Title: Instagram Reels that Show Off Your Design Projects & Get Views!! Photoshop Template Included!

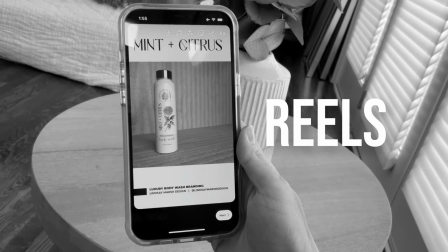0:00 So we want to have a nice looking case study for our portfolio, but we also want to present it in a dynamic, fresh way on social media.
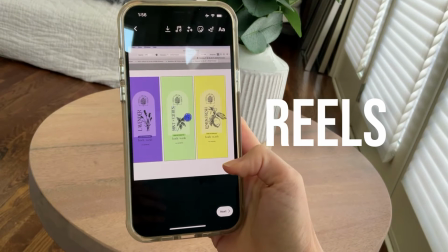0:08 So we're going to create an Instagram reel, and I have a template you can download to make this process a little bit easier.
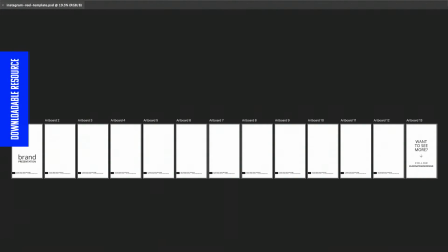0:14 It's called Instagram Reel Template, and it just has various artboards that are the size that you're going to need to export to fit perfectly on when you create a reel.
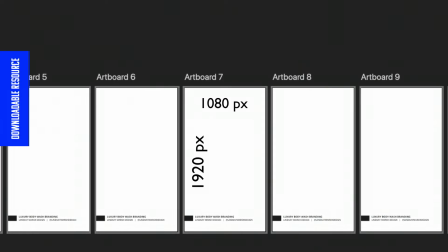0:25 And it's going to be 1080 pixels in width by 1920 in height.
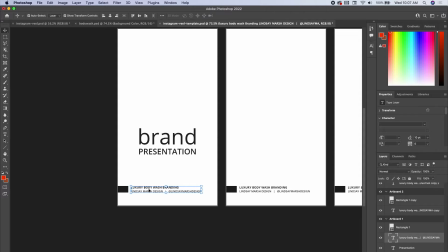0:30 And I have some areas where you can type in what your project name is, what your Instagram handle, all that kind of stuff across all of these.
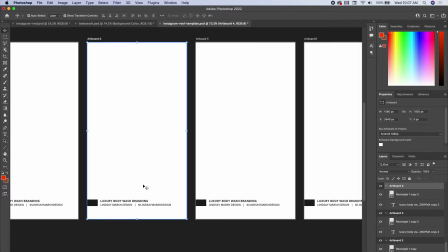0:39 You want to make sure you label these. You don't want people stealing your work. You want to be able to put your name at the bottom of everything.
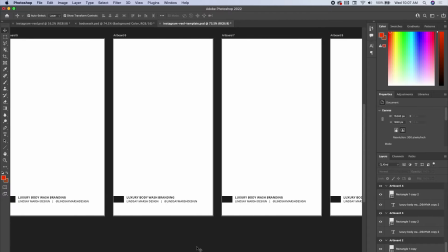0:46 It's like a little watermark, and also makes it look like a polished presentation. And at the end, you have a want to see more, follow.
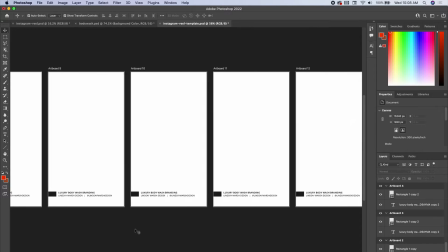0:53 You can change that however you'd like. But this is going to be dressed up depending on the brand and the brand look.
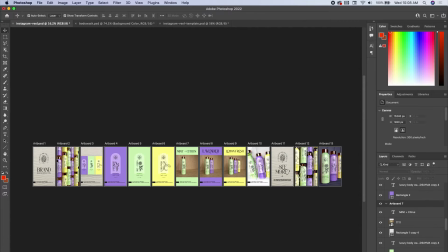0:59 And so I'm going to show you an example of something I created with the project that we just did.
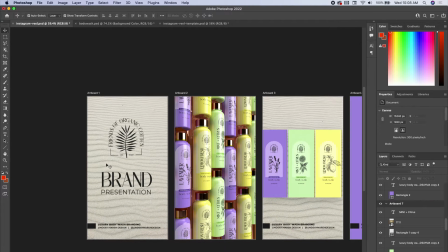1:05 We just walked through in the class. Is I want to have an opening splash image that kind of introduces the brand.
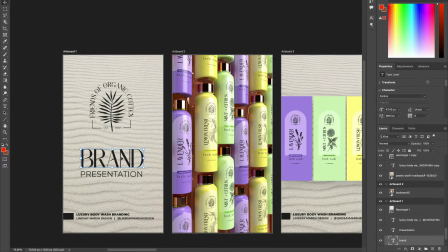1:12 So I have the logo. I use the same typography from the logo and the package design. I've also used that in the front to bring that in. I brought in a background sand color. It's neutral, it's organic, it's soft. It pairs well with the brand.
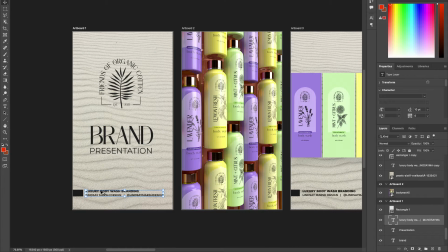1:27 And also presenting down here, changing all that information, introducing it as a luxury body wash branding.
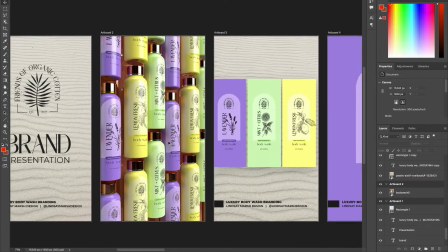1:33 Of course, you can change all that however you want to. And when it comes to reels, you want to put it to music if you can.
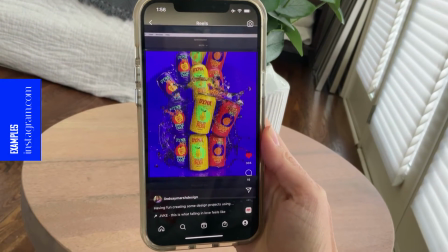1:41 You can also do a voiceover and present it that way, but I find it to be much more shareable and likable if you have this like real nice high energy music.
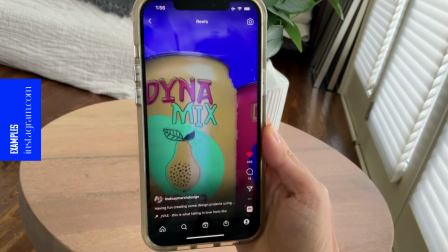1:50 So we want to have a lot of these because music beats, they happen really quickly.
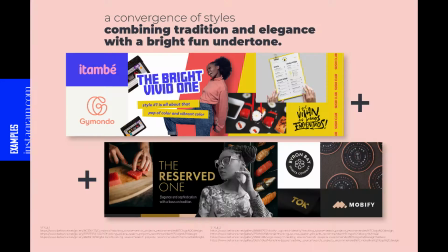1:55 Bam, bam, bam, bam, bam. You know, there's lots of quick changes. That's really, really popular now.
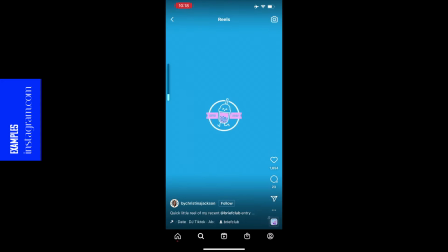2:00 So you want to have a ton of these images to be able to quickly flip through them.
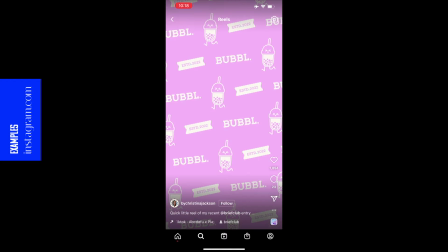2:05 And a lot of times it could be the same picture, but you just zoom in a little closer.
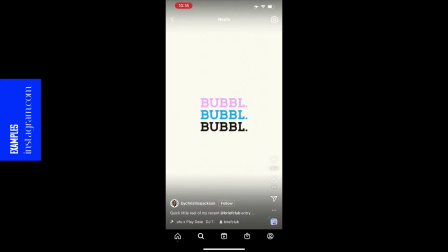2:10 And so you start out wide, then you go into a tighter shot, and then you go in and zoom in more, and then you zoom out.
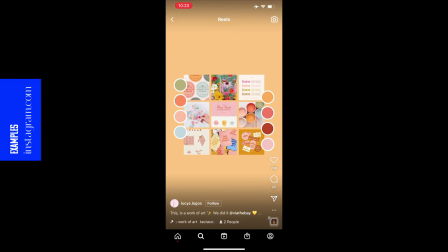2:15 There's all sorts of ways to kind of spread out each image.
Slay!
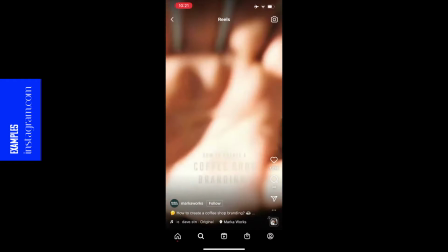2:22 Slay!
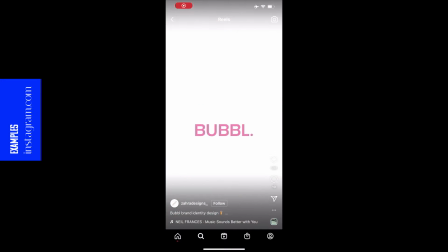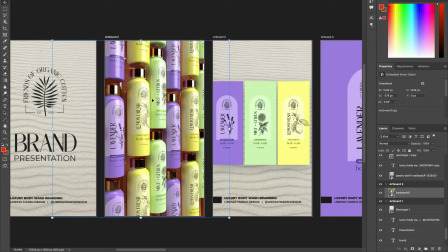2:31 So for this first artboard, I brought in the one that I just showed you in Adobe Dimensions, where I stacked them and I angled them. I put a copper background image on it, and I sharpened it to make it look a little bit sharper than it was when I rendered it.
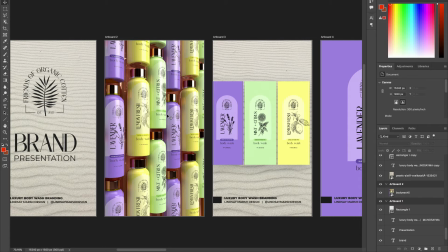2:45 But you can use other mock-ups. You don't have to use Adobe Dimensions. But what I want to do is show a bit of my process.
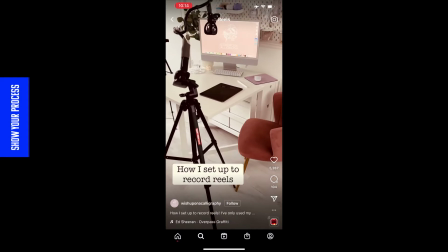2:54 So I think that's important when you do case studies. You want to walk people through your process.
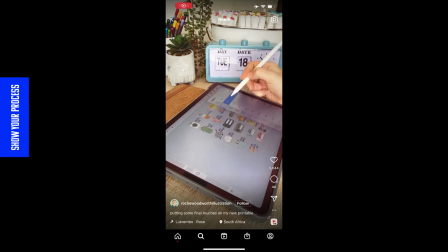2:58 It wasn't just here's the brand, it's all finished, the package design, it's all done.
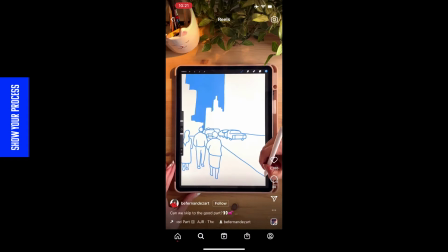3:03 You want to show that there was some thought process, there's some processing, there's kind of the layout, so let's show that process.
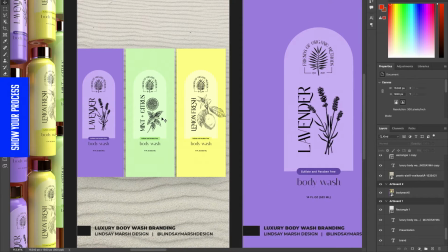3:12 So for this one, I just took a screenshot in Adobe Illustrator of the 3 layouts. So I can show this is kind of the flat design. This is what we started with.
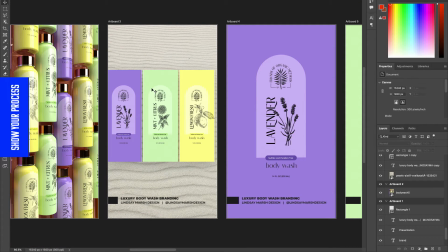3:22 And you could even, depending on if you want to add more screen capturing to your reels,
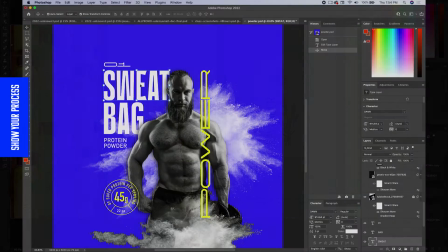3:29 what you could do is have a mixture of static images popping on the screen with music, but then also having a break and doing a 5-second screen recording.
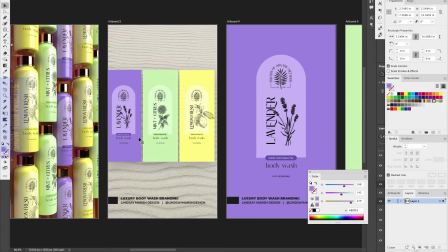3:37 So let's say if I go into Adobe Illustrator and I have my project here,
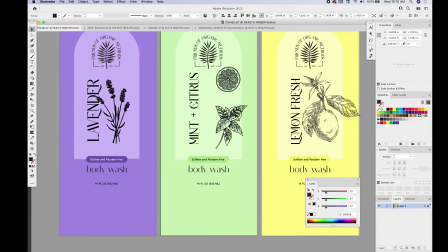3:43 you can have things kind of moved out just like this.
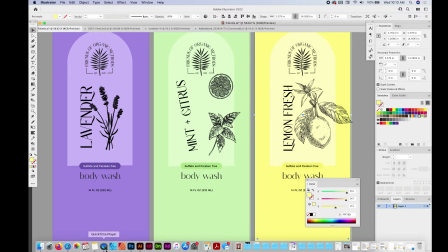3:49 And I'm just going to use, I have a Mac, but you can use any kind of screen recording software.
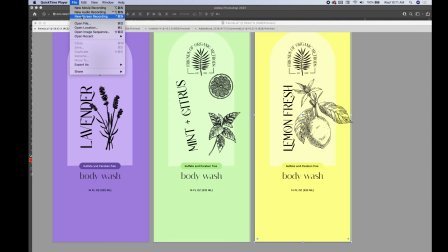3:55 I'm just in QuickTime Player. It's nothing very exciting. I'm going to do new screen recording. I'm going to capture it. Of course, I'm not going to actually capture it because I'm currently capturing something.